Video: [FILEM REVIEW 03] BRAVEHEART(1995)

Hi everyone, my name is Jeff. Welcome back to my channel. So please Today I am going to do a film analysis on Braveheart. First of all, the director of this movie is Mel Gibson. The storyline is written by Randall Wallace.
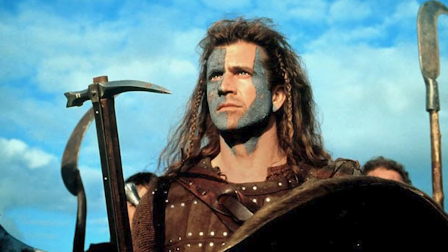[0:20]
The main cast of this movie is Mel Gibson as William Wallace, Sophie Marceau as Princess Isabella,
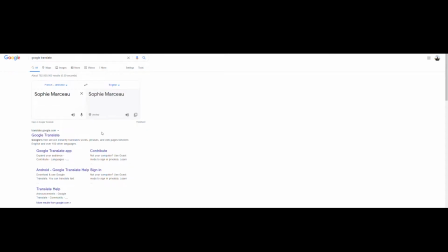[0:28]
I'm not sure if I pronounce it right, Sophie Marceau, Patrick McGoohan as King Longshank. The duration of this movie is 2 hours and 57 minutes. The genre falls under biography, drama, and history.
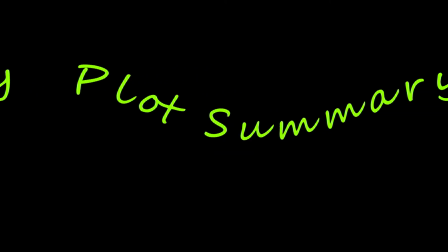[0:42]
Year of release is 1995. So let's get on to plot summary.
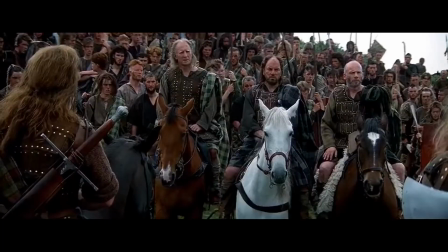[0:49]
William Wallace is a Scottish rebel who leads a group of people against King Longshank, the King of England.
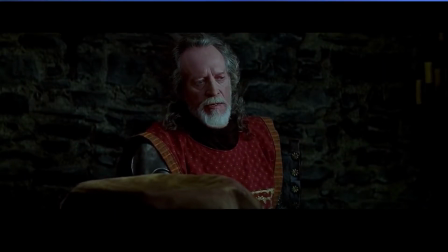[0:56]
King Longshank is the cruel English ruler who wants to get the crown of King of Scotland himself.
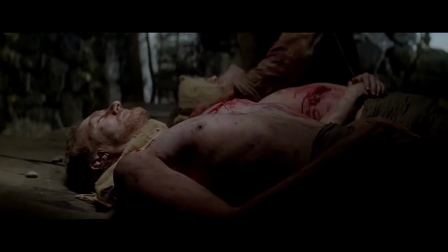[1:02]
William's brother and father, John and Malcolm, had sacrificed themselves for the freedom of Scotland.
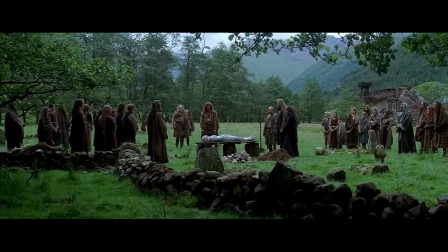[1:08]
Much later, William lost his loved one to the King of England.
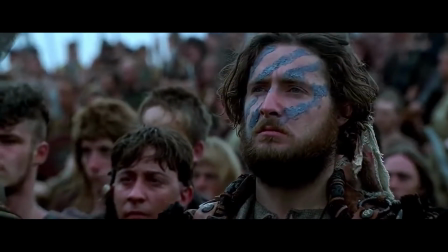[1:13]
He then decided to free Scotland once and for all with the help of his friend, Robert the Bruce. This week I will be analyzing the movie based on cinematography.
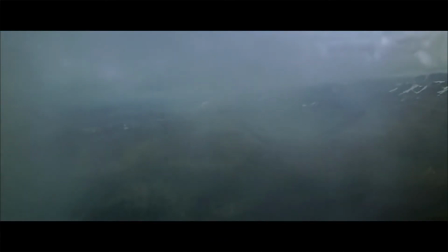[1:26]
From the start of the movie, an establishing God's eye view shot shows the environment of the movie that takes place in.
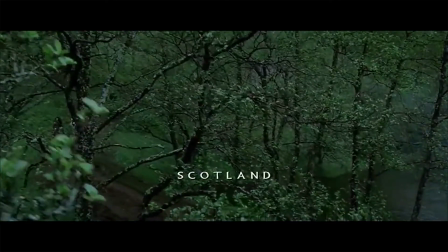[1:34]
Next, a crane shot of Wallace's father, Malcolm, and his brother, John,
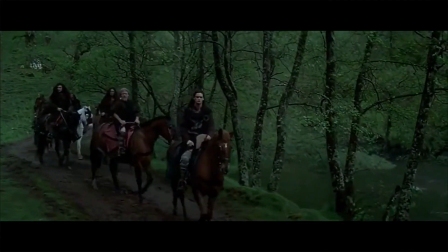[1:39]
leading a group of people to meet King of England, King Edward Longshank.
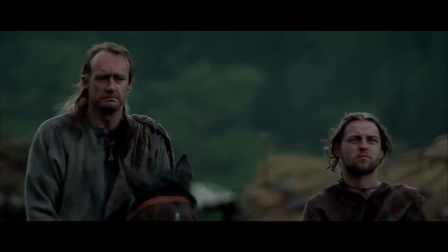[1:44]
Moving on, a two-shot was used to show John and Malcolm riding their horses.
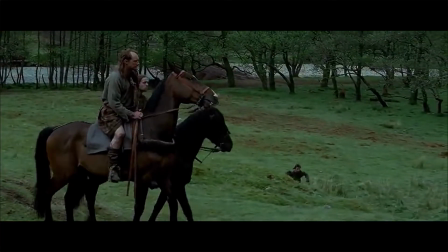[1:49]
The camera is at a low angle and a medium shot showing from their head to torso.
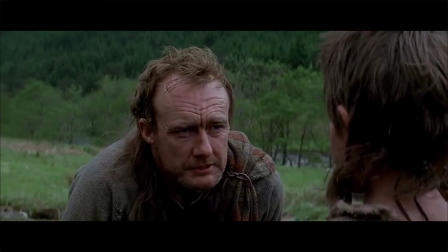[1:55]
The angle shows the tense face on Malcolm's face. Next, the scene where Malcolm was having a conversation with William uses the rule of third.
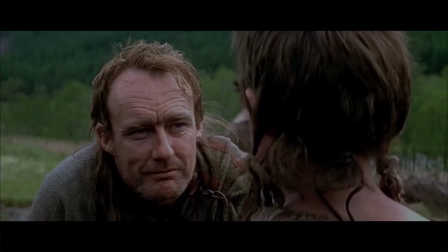[2:04]
This allows audience to pay attention to what they are talking.
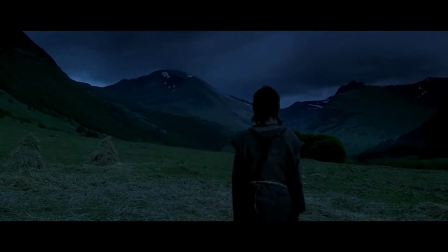[2:07]
In the scene where William was looking at the dark sky, the composition is unbalanced. William wasn't framed in the middle of the frame. He was positioned slightly to the right. Unbalanced composition can lead to tension.
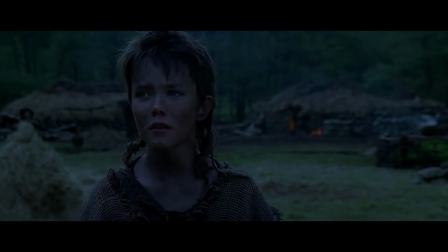[2:21]
In this scene, the audience can feel that William felt something bad is coming.
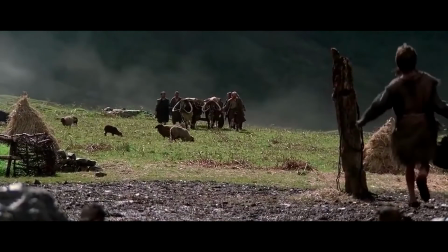[2:30]
Next day, William woke up and found out that his father and brother did not return with the group.
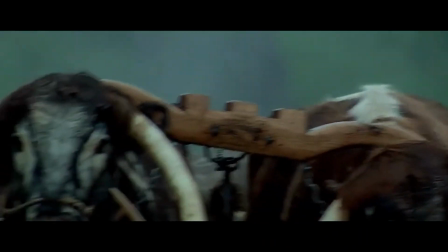[2:34]
A panning shot is used to show the sorrow facial expression of the survivors.
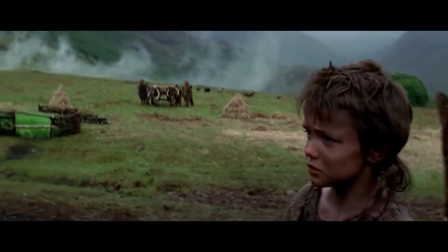[2:40]
A tracking shot was then used on tracking William and focusing
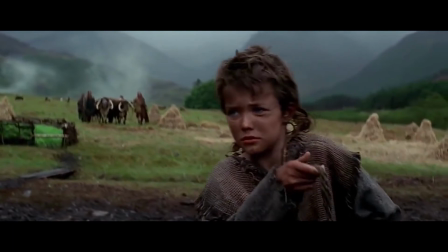[2:44]
on his facial expression when he knew he had lost his brother and father. Later on, in the wedding of King Edward's son,
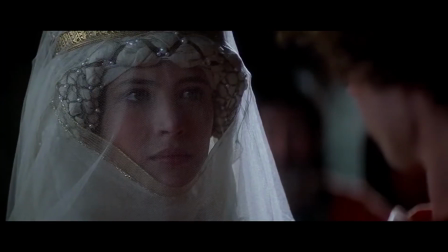[2:53]
close-up shots were widely used to focus on the princess and the prince.
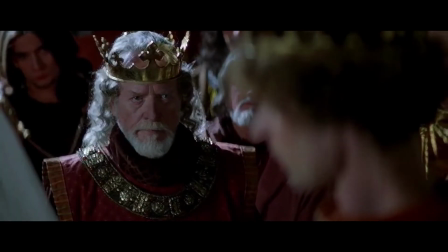[2:58]
The prince showed an uneasy feeling because his father gave him a lot of pressure.
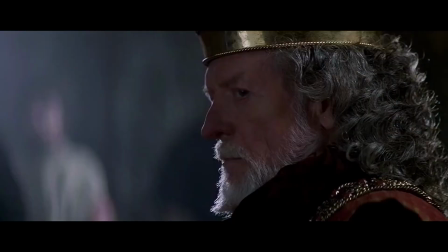[3:03]
Depth of field is used on the scene to blur out the unimportant people behind them, only focusing on the prince and the king. So, to conclude, there's a lot of cinematography applied in this whole movie, but in my opinion, I think it's too draggy because it's 3 hours and then the storyline is a bit draggy to me. Wait a minute. In a fighting scene, they change 20 different camera angles when the soldiers are rushing. So it takes for around 1 minute when the soldiers are rushing. So I wouldn't recommend this movie, but if you want to check it out, you can check it out on Netflix. That's all from me. Yeah. Thank you. See you next week.